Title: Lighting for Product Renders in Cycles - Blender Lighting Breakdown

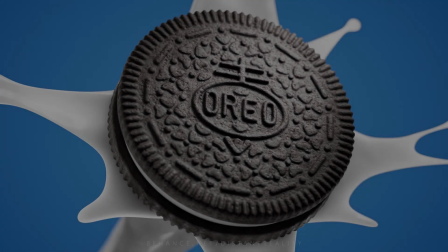[0:00]
I've been asked a couple of times in the past about how I light my images, how I light my renders,
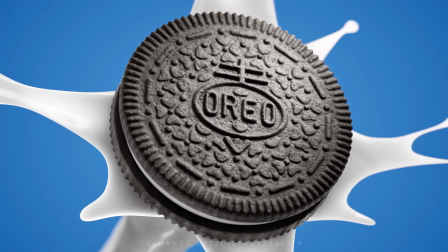[0:05]
and it's always kind of a tough question to answer because usually lighting a scene is more than placing just two or three lights,
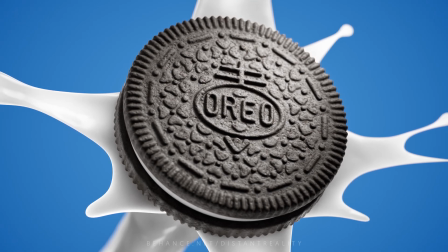[0:14]
and it's very hard to explain how a render is lit without showing it in a video.
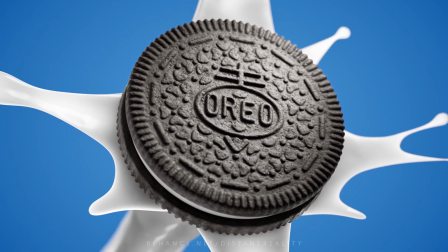[0:22]
So I wanted to do a quick breakdown of how I lit the renders for this Oreo project, for which I made a couple of product renders of an Oreo cookie.
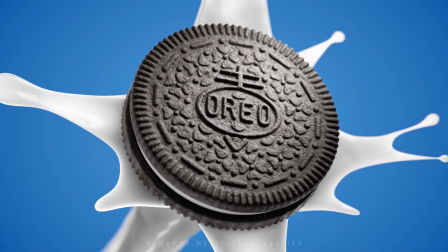[0:32]
And what you can see here is one of the final renders. We have the Oreo cookie and in the back some milk splashing against the cookie.
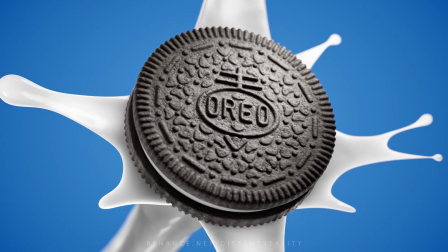[0:41]
And based on the reference I gathered before starting to build this scene,
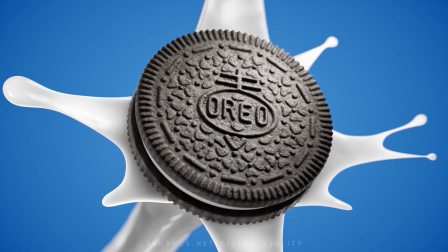[0:47]
I knew I wanted to create something that was kind of soft and brightly lit.
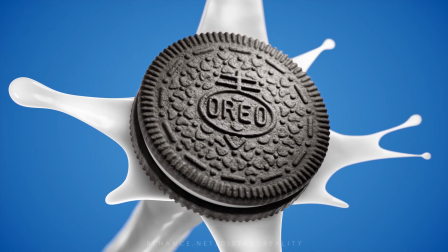[0:54]
So that's what I was going for with this setup. And here you can see the Blender file.
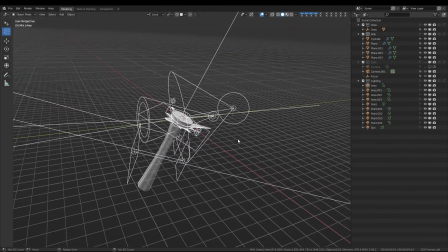[1:00]
The lighting setup consists of 10 lights. And I'm using all kinds of lights. I'm using, as you can see, area lights, spotlights, point lights.
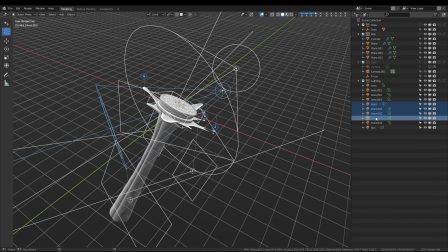[1:11]
So I usually don't restrict myself to using only one specific type of lamp. I just use whatever works best.
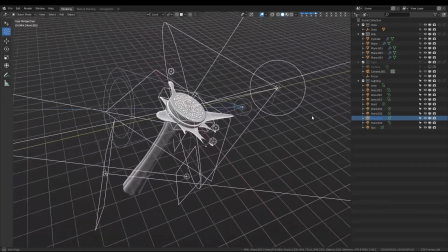[1:21]
And the way I build these lighting setups, which is very important, is that I go one light at a time.
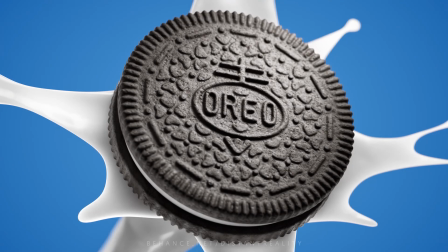[1:28]
And when you start the lighting process, it's very easy to rush it and add too many lights too quickly,
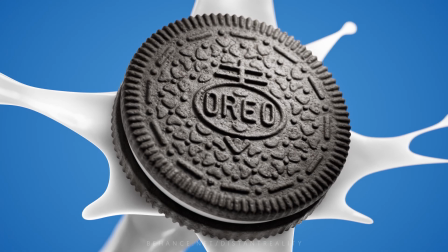[1:36]
which quickly results in a flat image because everything is lit and there's no shadow defining the shapes and so on.
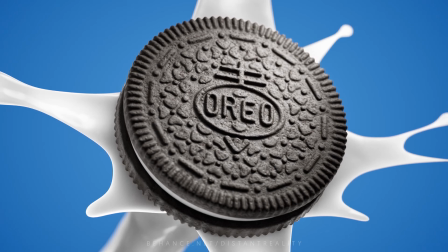[1:44]
So personally, I think it's very important that you take the lighting process slowly and work one light at a time.
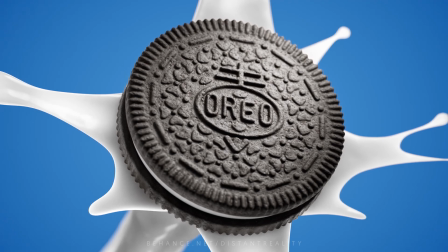[1:52]
And I'm going to show you in a moment specifically what I mean by that.
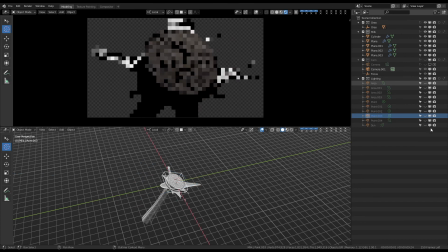[1:55]
So I'm going to disable all the lights and I'm going to start with this one, which, if I recall correctly, was the first light I added. It's a spotlight,
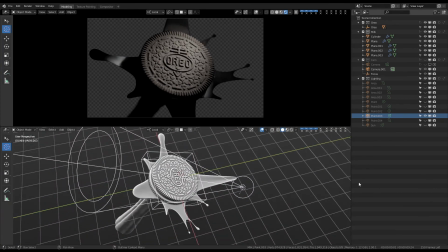[2:07]
and I knew I wanted to have the light to be focused on the surface of the Oreo cookie. So I wanted that part to be the brightest part in the image, basically. So I wanted that part to be accentuated in the lighting.
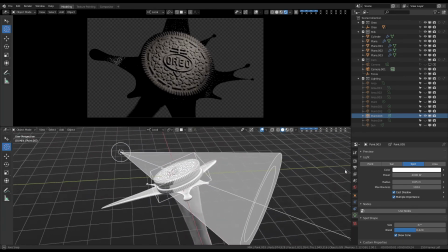[2:23]
And that's why I started out with the spotlight aimed at the surface,
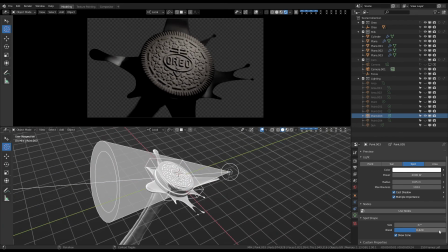[2:28]
and with a cone that would cause little light to be spilled over on other parts of the image. What I usually do with spotlights is when I place them, I set the radius to zero,
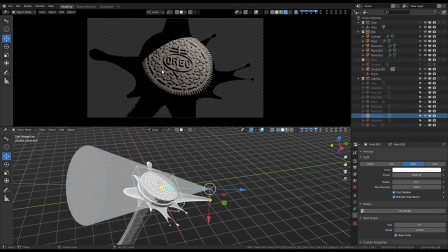[2:42]
which makes it easier to see the placement of the light and to see where the cone is actually aiming.
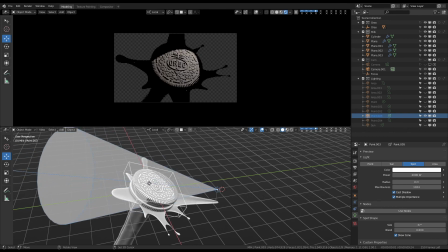[2:50]
And then when once I have the position of the light and the direction of the light set, I start to increase the radius to something that looks good. So now I have my main light.
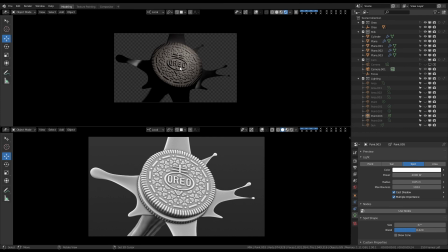[3:03]
I know what direction it's coming from, and I know what it accentuates in the image. Next, I think about what kinds of secondary shapes I want to have accentuated in the image.
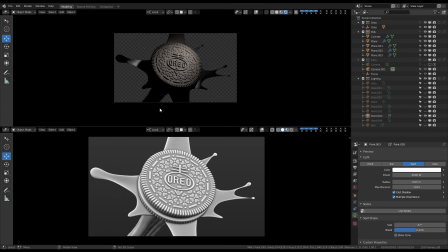[3:16]
And in this case, I wanted the stream of milk at the bottom in the image to have some reflections on the side. That way the shape of the stream would be more defined in the image.
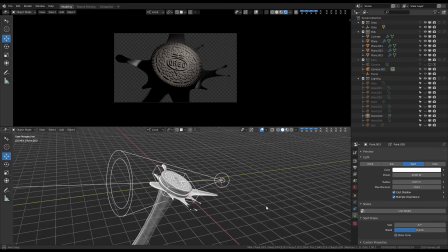[3:28]
In order to define the outline of an object, it's usually a good idea to use rim lighting. So I used these two area lights coming from the back, which defines the outline of the stream coming towards the cookie.
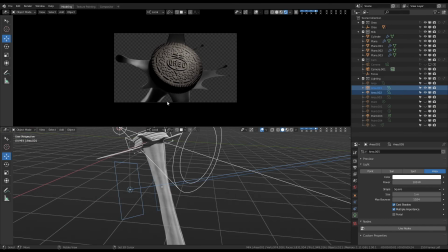[3:43]
Next, because the stream itself is still very dark, I add a fill light.
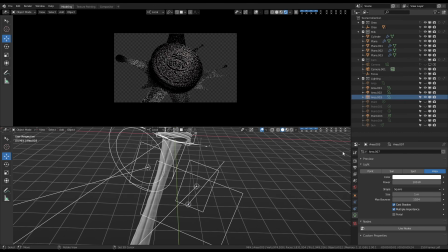[3:49]
So this is another area light, scaled up so it would be softer, and I moved it a little to the side so it wouldn't flatten out the shape of this cylindrical geometry too much.